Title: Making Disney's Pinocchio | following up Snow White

Milt would take the designs and make him more childlike. He felt it was more important to make him appealing first.
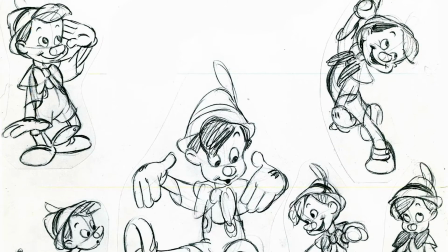(4:16)
His exposed arms and legs would be drawn cubed and have exposed hinges to remind the audience that he was still in fact a puppet. Frank and Ollie would remain on Milt's Pinocchio animation team and would end up animating some of the most memorable scenes. My favorite one comes to mind when Geppetto was first trying out his new creation. Not only did Frank have to animate Geppetto dancing around the room, controlling a marionette,
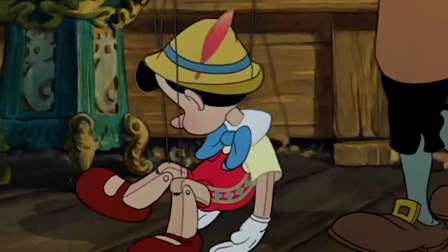(4:45)
but the way Frank animated this still lifeless puppet, being suspended by strings, it showed you just how much the puppet weighed,
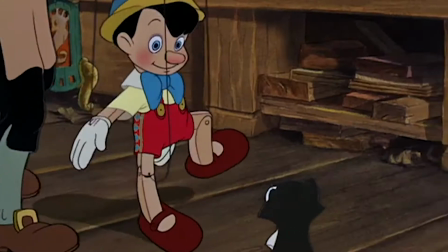(4:54)
and it wouldn't just dangle from the strings, but it swayed and showed all the centripetal forces in motion.
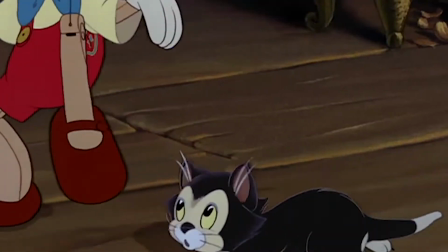(5:02)
It remains as one of my favorite examples of animation to this day. In deciding Pinocchio needed someone to converse with, learn lessons from, and become a better person as a result of, they decided to expand Jiminy Cricket's role.
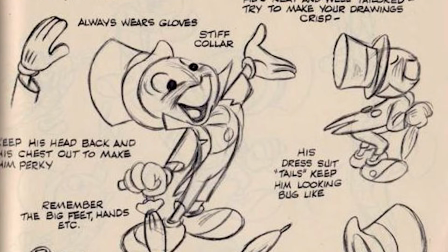(5:17)
In designing Jiminy Cricket, the design team drew up all kinds of different renditions of what they felt he should look like.
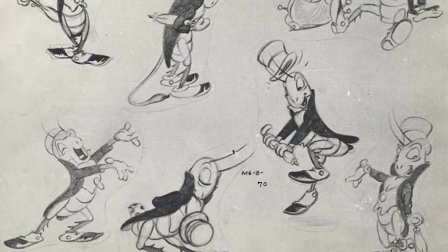(5:26)
Being a cricket, the team drew several different versions involving actual cricket anatomy. The long thorax and the spindly legs kept design attempt after attempt looking quite unappealing.
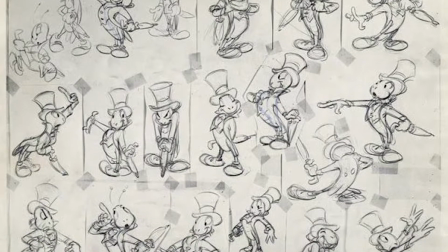(5:39)
Being it was Ward's character to supervise and animate, and knowing his character was going to survive the entire film,
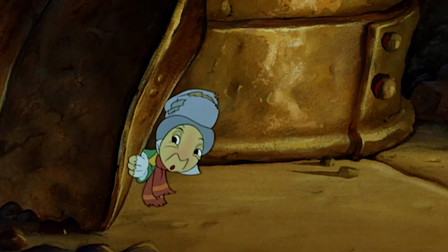(5:45)
unlike the book it was based, he decided to keep Jiminy a humanoid character.
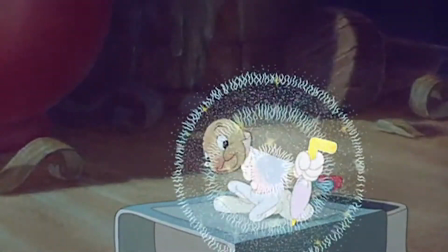(5:51)
He designed the cricket to have human anatomy. His face would be largely a caricature of Cliff Edwards, the actor who voiced him.
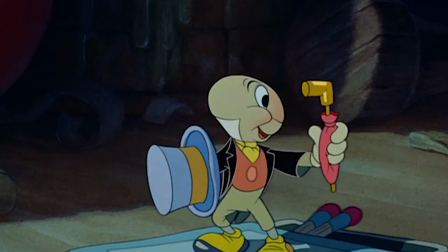(5:59)
When questioned on his final design resembling a cricket, Ward joked, Jiminy was a cricket because we called him a cricket. That's pretty swell. Art Babbitt would largely be responsible for the design of Geppetto.
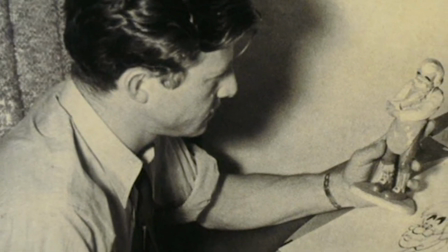(6:13)
The father figure and toy maker who would create Pinocchio needed a lovable, compelling design.
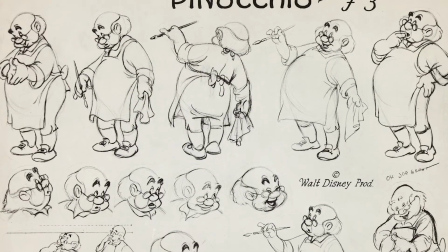(6:20)
His designs originally hugged too closely to the designs of the dwarf Doc.
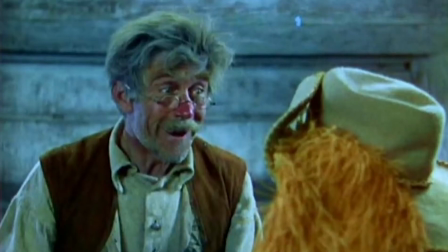(6:24)
It was decided to model him after the voice actor, Christian Rupp.
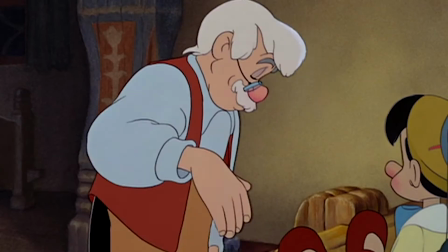(6:30)
Babbitt would supervise the animation of the character with such care and attention to detail.
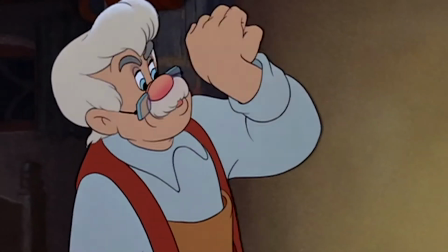(6:35)
Once he was done with his scenes, I couldn't help but love this character and what he was looking for out of life.
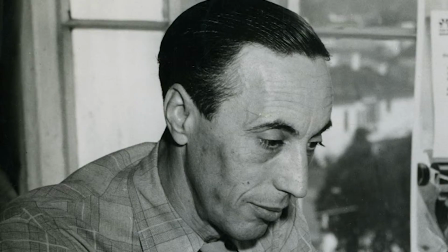(6:41)
Jack Campbell would have the thankless task of animating the Blue Fairy.
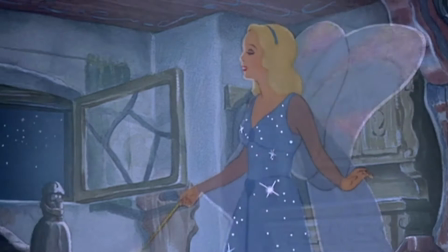(6:46)
Having to animate such beautifully radiant characters like this is no easy feat. and he pulled out all the stops to convey this character.
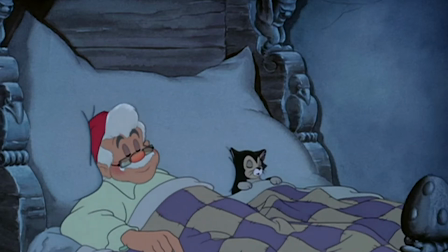(6:55)
Not only did his woman look like a cover model, but she moved with such grace.
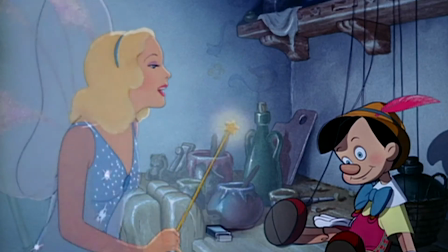(7:00)
The costume of the blue gown that trailed with a train and her transparent fabrics of her sleeves were gorgeously animated.
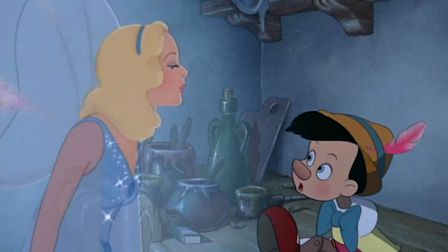(7:08)
But they also faded in and out and sparkled and shimmered with Disney magic.
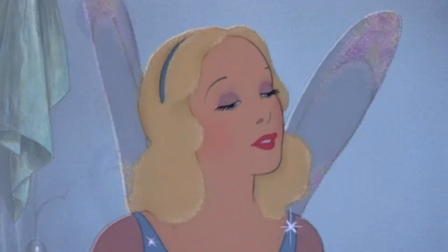(7:13)
All of those effects animated a pull-off how magical she was. Man, and this was just their second animated feature, genius.
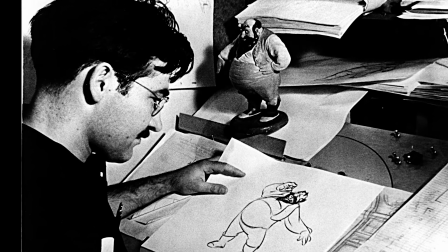(7:23)
Bill Tytler, coming fresh off of the Snow White animation team, began designing and animating the brilliant Stromboli.
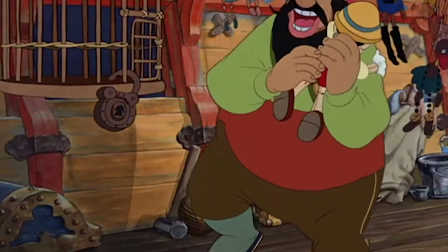(7:32)
His bombastic design and execution while playing a flamboyant character was enough to keep my head covered under the blankets as a kid.
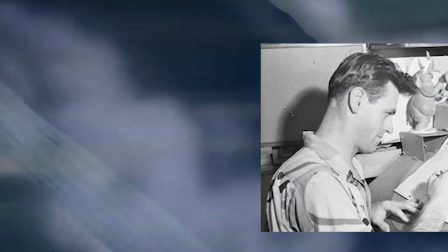(7:42)
And speaking of genius animation, Wolfgang Reitherman would be responsible for animating Monstro the wail.
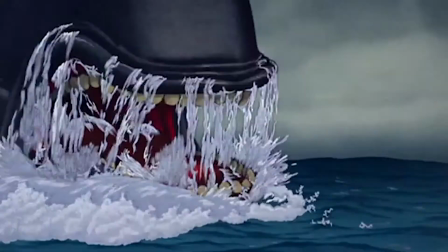(7:49)
Never had I ever seen another example of such ferocity coming from a pencil."
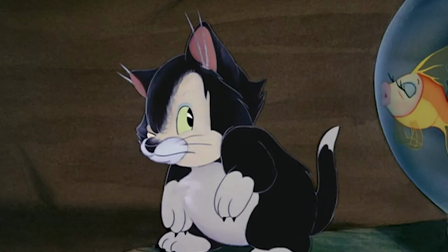(7:56)
Eric Larson would steal every scene when he would animate his goldfish Cleo or his kitten Figaro when they would come on to screen. And animating the character that can go from levity to horror in a snap, Freddie Moore would animate the character of Lampwick.